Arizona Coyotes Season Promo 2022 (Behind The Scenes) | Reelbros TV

And we're kind of matching that scene with everything else in a sense. But let's go in the other section over here, and we can kind of go play around with what the our other set is, which we've got some dead Swaros.
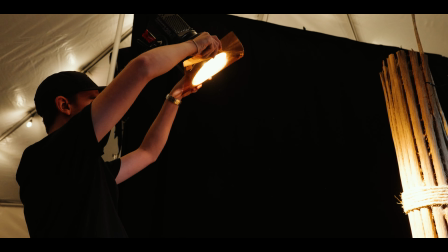So this is the other set. So we're inside the garage part. They put up a temporary tent. We got some AC going in here, which is awesome.
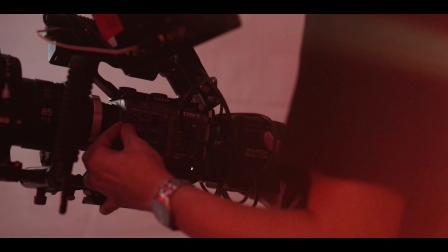It doesn't have to be hot in here. Anyway, so this is our set number 2.
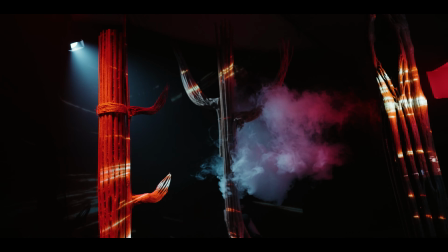It doesn't look anything much right now because it's not on, but we've got some dead Swaros that we purchased up in Ajo.
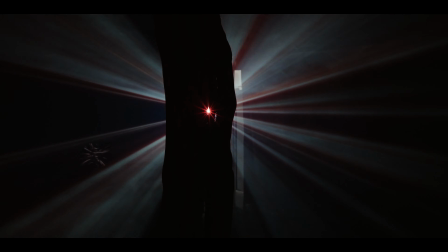The cool thing is with these cactuses, they're hollow inside, so that way we can pump some smoke into it.
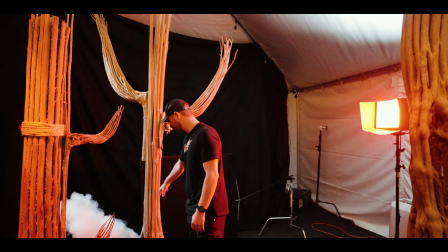So in the back here, we've got a unit that isn't connected to the hose yet.
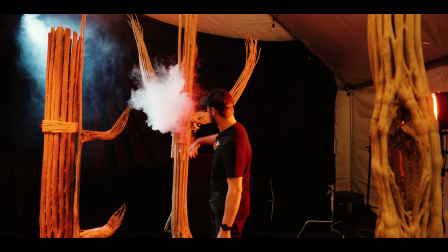There's a little hose apparatus that we went and fed up the top, so it kind of runs through the whole cactus here.
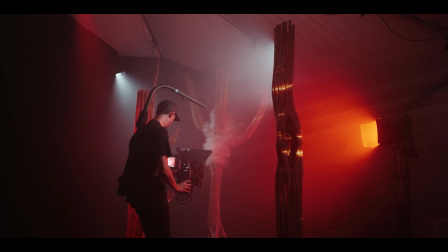It looks like it's smoldering, kind of on fire type look.
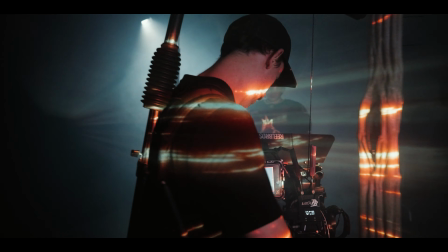The effects from the projector kind of helps sell that. And the guys are just moving around about in here, doing some moves with stick, really close up.
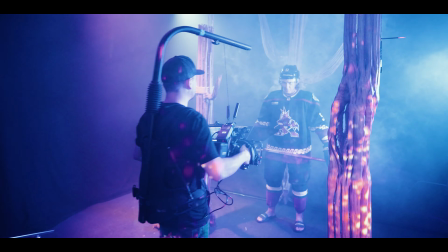This is like, we're using a 85 mil on this, so everything's shot on the FX6.
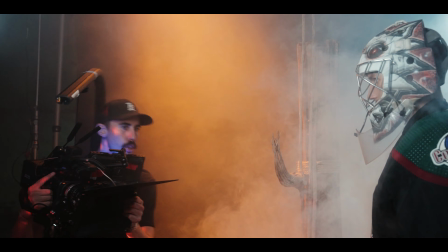We have 2 cameras that we're working with.
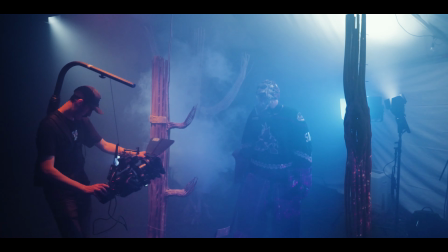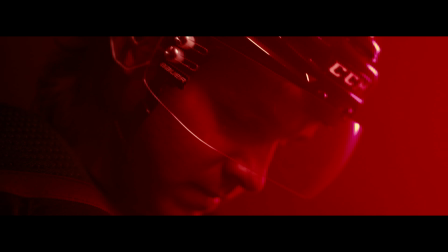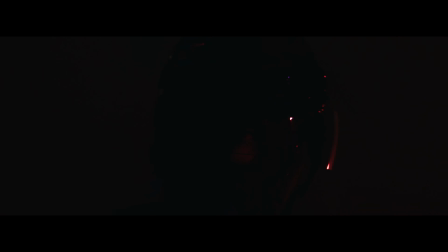So that's pretty much it for the setup. We'll see you on the next one. I gotta get back to work.
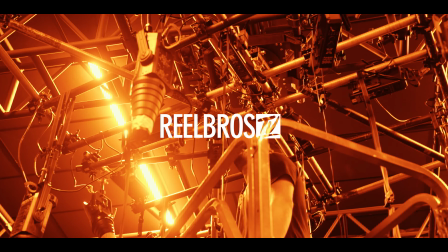I crash into it, just go straight to the ceiling.